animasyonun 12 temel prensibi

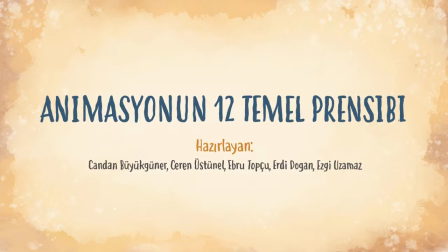6s
Herkese merhaba. Bugün animasyonun 12 temel prensibinden bahsedeceğiz.
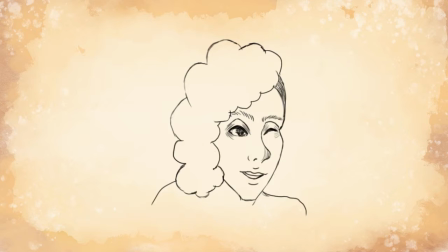13s
İlk ülkemiz ezilme ve esneme. Ezilme sıkıştırma veya baskı basınç ile oluşan sahnelerdir. Esneme ise bunun tam tersine nesnenin gerilme veya uzatılma halidir. Ezilme ve esneme nesnelerin hareketlerine gerçeklik katar.
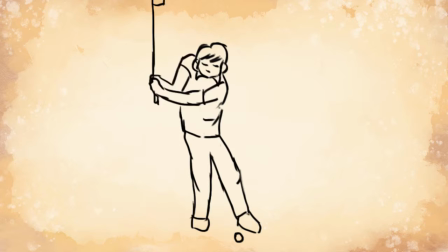31s
İkinci animasyon ilkesi ön hareket. Anı harekete başlamadan önce yapılan hazırlık aşamasına ön hareket adı verilir. Örnekte golf topuna vurmadan önce sopasını geriye götürerek kuvvet alan bir adam görüyoruz.
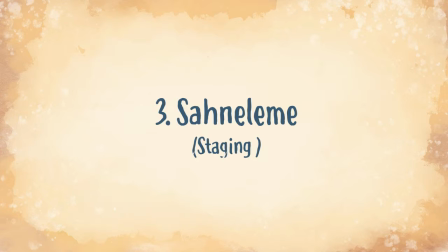47s
Ön hareket her zaman için son iki hareketin etkisini arttırır. Üçüncü animasyon ilkesi sahneleme.
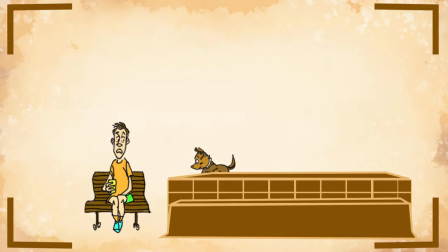54s
Karakterler arasında doğru ilişkiyi kurmaya ve bunu seyirciye doğru aktarmayı sağlayan bir yöntemdir.
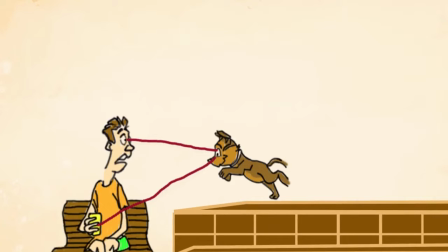61s
Örnekte olduğu üzere gerek karakterlerin birbiri arasındaki aksları, gerek sinnesineler üzerindeki aksları sahne üzerinde gösterilmiştir.
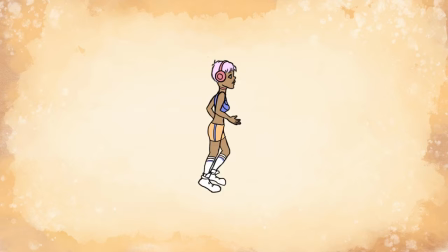71s
Dördüncü animasyon ilkesi Dostor ve Pozdan Poza. Animasyon hazırlama teknikleri son dönemde bilgisayarların işe dahil olmasıyla değilse de eski dönemlerde animasyon hazırlamanın iki temel yöntemi vardı.
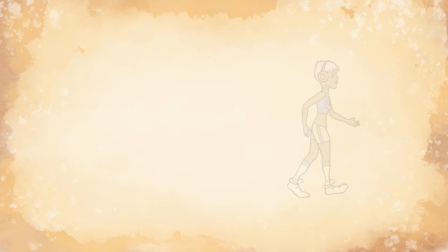85s
Bunlardan ilki Dostor çizimdi. Dosdor çizimler animasyonunun sonu planlanmadan arda arda çizilerek yapılır.
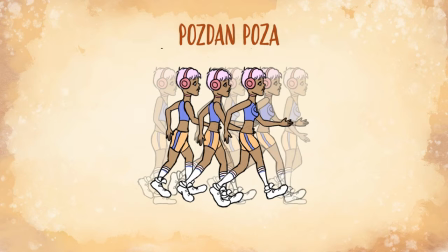91s
Diğeri ise pozdan poza tekniğidir. Bu teknikte ise önce anahtar pozlar çizilir, sonra bu pozların araları doldurulur.
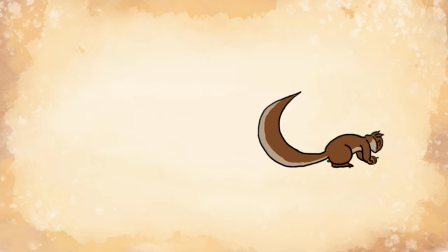101s
Beşinci animasyon ilkesi, takip eden hareket.
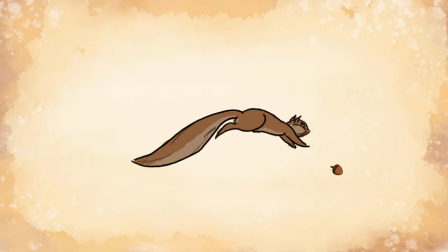104s
Vücut parçalarının ve uzantılarının gövdenin arkasından sürüklenmesi ve gövde durduğunda hareketin devam etmesidir.
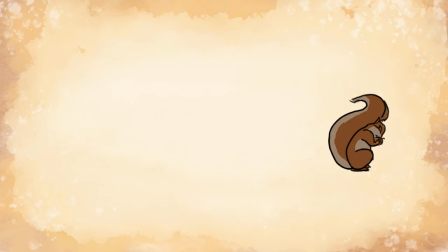113s
Örneğimizde gösterildiği gibi sincap fındığın yanına gider, vücuduyla birlikte kuyrukta şekil gösterir.
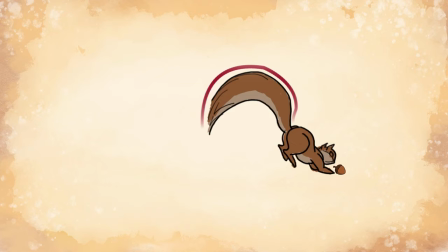119s
Sincap durduğunda kuyruk bir süre hareket eder.
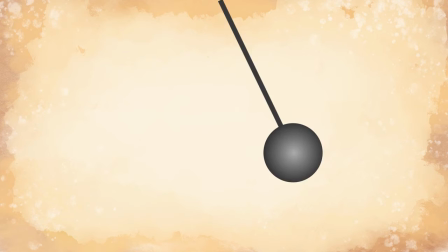125s
6. Animasyon İlkesi İvmeli Hareket Günlük hayatta objeler çoğunlukla ya artan ya da azalan ivmeyle hareket ederler. İvmeli hareket prensibini en iyi şekilde bir sarkaçla anlatabiliriz.
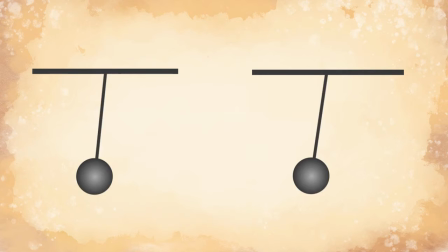137s
Sarkaç yukarı doğru hareket ederken daha yavaş, aşağı doğru hareket ederken daha hızlıdır.
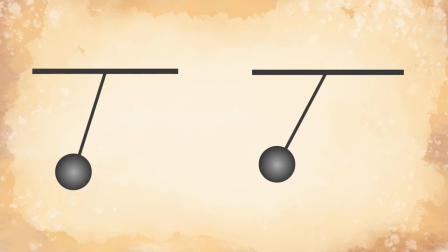143s
Daha iyi anlamak için hareketleri karşılaştıralım.
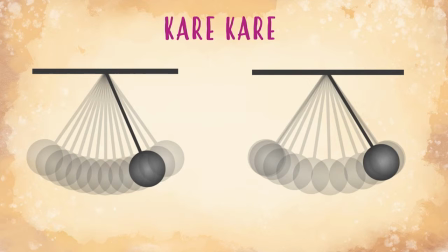147s
Sağdaki sarkaçta ivmeli hareket varken soldakinde ivmeli hareket bulunmamaktadır.
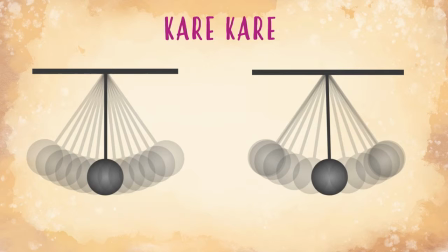153s
Soldaki sarkaç aynı kara aralıkları ile sağdakinde ise farklı aralıklarla çizilmiştir.
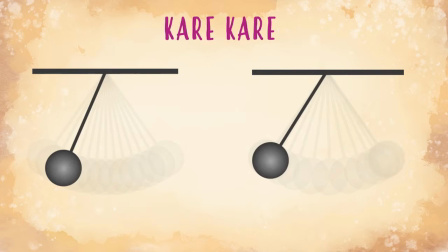159s
Yavaş hareketlerde kara aralıkları daha sık, hızlı hareketlerde ise daha aralıklı çizilir.
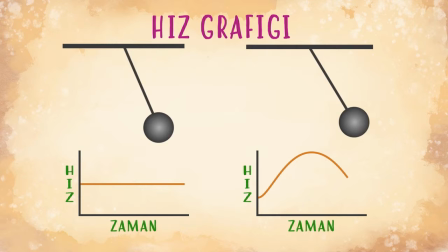167s
Bu sarkaçın hız grafiği de bu şekilde görünmektedir.
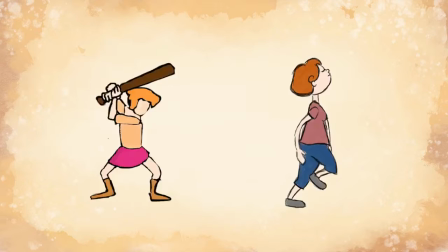175s
7. Animasyon İlkesi Yay Çizme Bir hareketin dairesel yollar çizmesi animasyonun etkisini ve estetiğini arttırır.
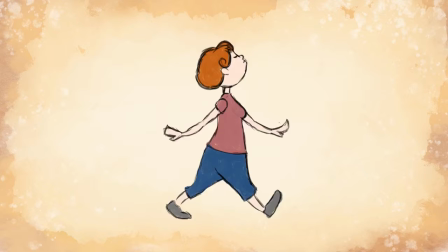183s
İşte bunu sağlayan prensip yay çizme prensibidir. Bu prensip sayesinde hareketler daha canlı ve gerçekçi durmaktadır.
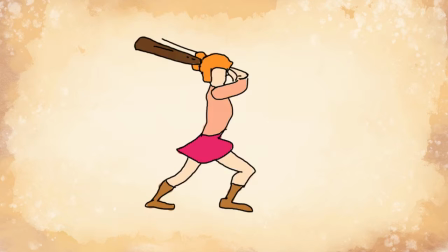191s
Örneğin bir yürme animasyonunu ele alalım. Kollar hareket ederken bir yay çizer.
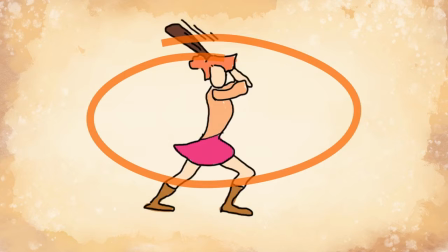197s
Ya da bir beyzbol oyuncusunu ele alalım. Oyuncu topa vururken bir yay çizerek hareket eder.
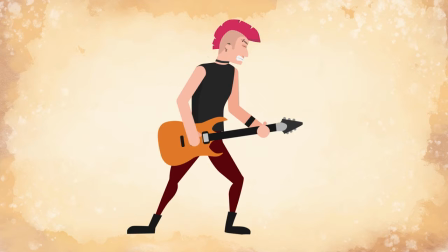202s
8. Animasyon Ülkesi İkincil Hareket İkincil hareket ana hareketi destekleme amaçlı kullanılan bir harekettir.
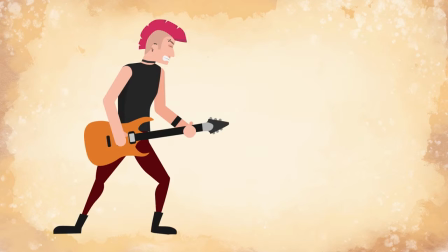212s
İkincil hareket sayesinde karakterin duyguları izleyene daha rahat geçer. Haydi ikincil hareketi biraz daha yakından inceleyelim.
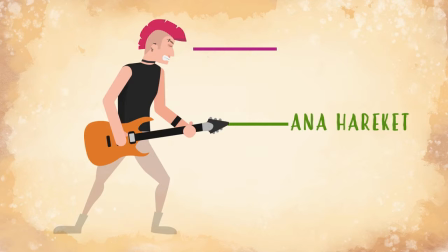220s
Burada karakterin gitar çalması ana harekettir.
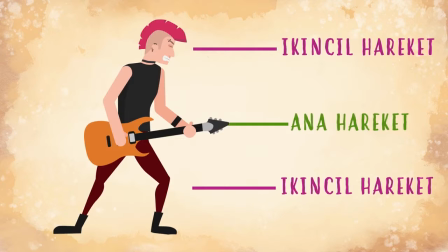223s
İkincil hareket ise karakterin yüzündeki ifade ile hızlı bir biçimde kafasını sallaması ve ayağı ile ritim tutmasıdır.
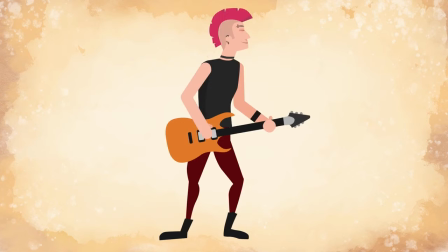230s
İkinci hareketleri değiştirdiğimizde karakter farklı bir ruh haline bürünebilir. Bir önceki örnekte sert bir müzik çaldığını hissettiren karakterin bu örnekte daha yavaş ve yumuşak bir müzik çaldığını anlayabiliyoruz.
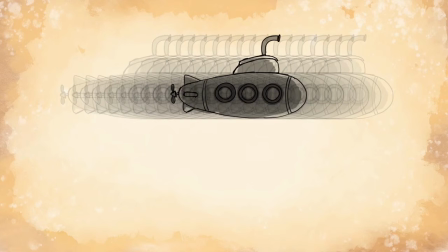244s
Dokuzuncu animasyon ilkesi zamanlama Bu ülkeye göre bir animasyonun
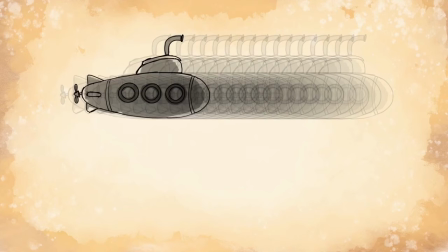249s
kişiliği ve niteliği büyük ölçüde her bir ana hareket arasındaki kare sayısına göre belirlenir.
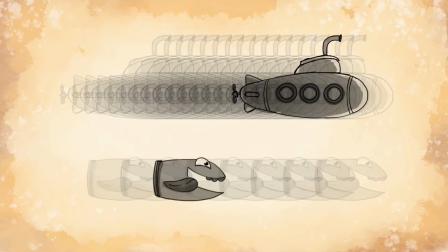254s
Temelde iki anapoz arasında birbirine çok yakın olan birçok çizim varsa hareket çok yavaş olacaktır.
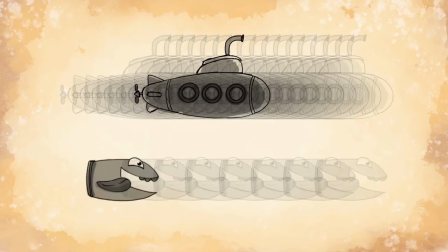260s
Eğer birbirinden uzak konulmuş çok az çizim varsa aksiyon çok hızlı olacaktır.
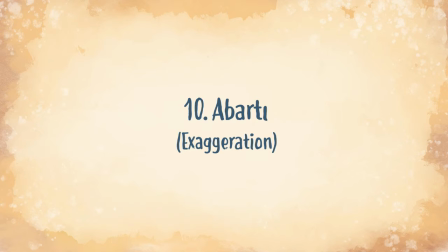265s
Az çizim hızlı anlamına gelir, daha fazla çizim ise yavaş demektir. 10. animasyon ilkesi Abartı
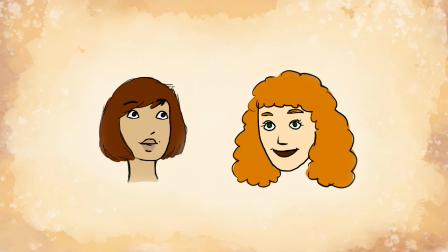275s
Abartı adı üzerinden de anlaşılabileceği gibi bir hareketin abartılarak etkiyi arttırmasıdır.
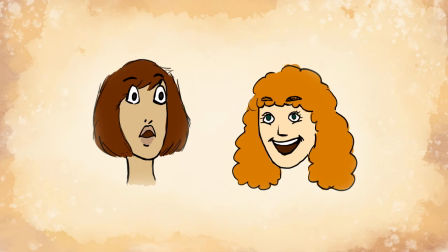282s
Abartı karakterin hikayesine bağlı olarak değişir. Ne kadar çok olursa animasyon o kadar anlaşılır olacaktır.
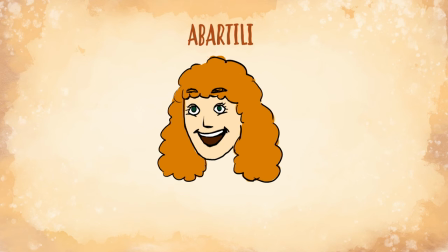291s
Bir karakter eğer mutluysa bu ifadeyi abartarak daha belirgin hale getirebiliriz.
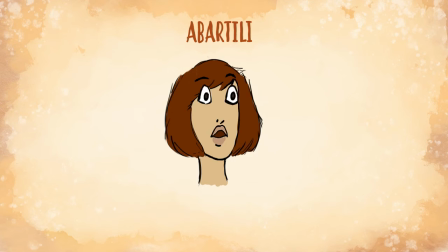297s
Hem böylelikle gözü daha güzel görünecektir. Ya da şaşırıyorsa bunu abartarak daha anlaşılır hale getirebiliriz.
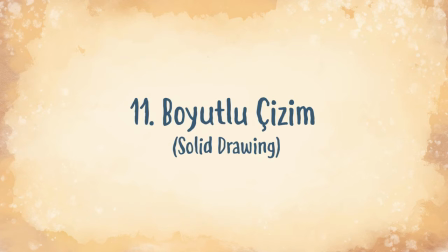307s
11.
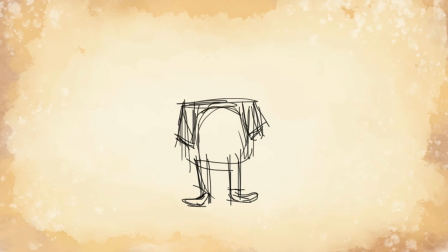307s
Animasyon ilkesi Boyutlu Çizim Bu ülkeye göre formlar hacim ağırlık ve dengeleri bakımından 3 boyutlu uzayda oldukları hissini vermelidir. Karakter eskizi yaparken küre, küp ve silindir gibi temel şekilleri kullanın.
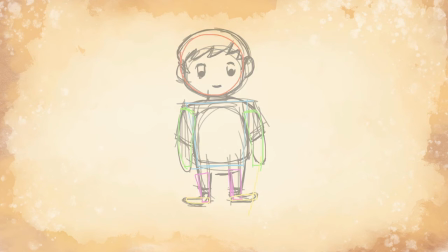322s
Daire kara ve dikdörtgenlerden kaçının. Bu içinde bulundukları alanı unutmamanıza yardımcı olur.
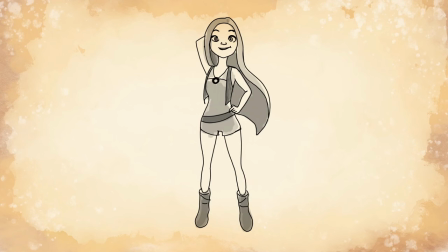331s
Pekala son animasyon ilkemiz çekicilik. Temelde canlandırdığınız karaktere bakmak insana zevk vermelidir. Sevilecek karizmatik bir tarafı olmalıdır. Ama sadece karakteri dinamik bir tasarım yapmak bile büyük ölçüde çekiciliğini arttıracaktır.
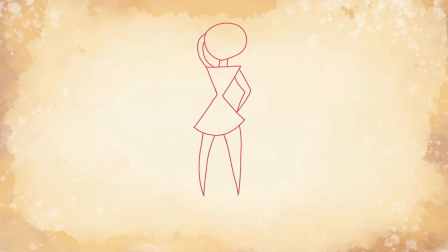349s
İşte bunu yapmanın 3 adımından sadece bir tanesiyle örneklendirecek olursak, ilk olarak çeşitli şekiller kullanın.
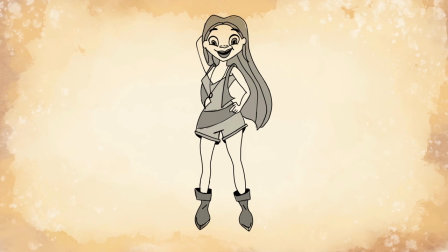357s
Her karakter için aynı şekiller kullanmak yerine değişik şekiller deneyin. Çünkü karakterin sahip olabileceği çılgın şekillerin bir sınırı yoktur. Her ilk karakter tasarımı net bir şekil ile başlar.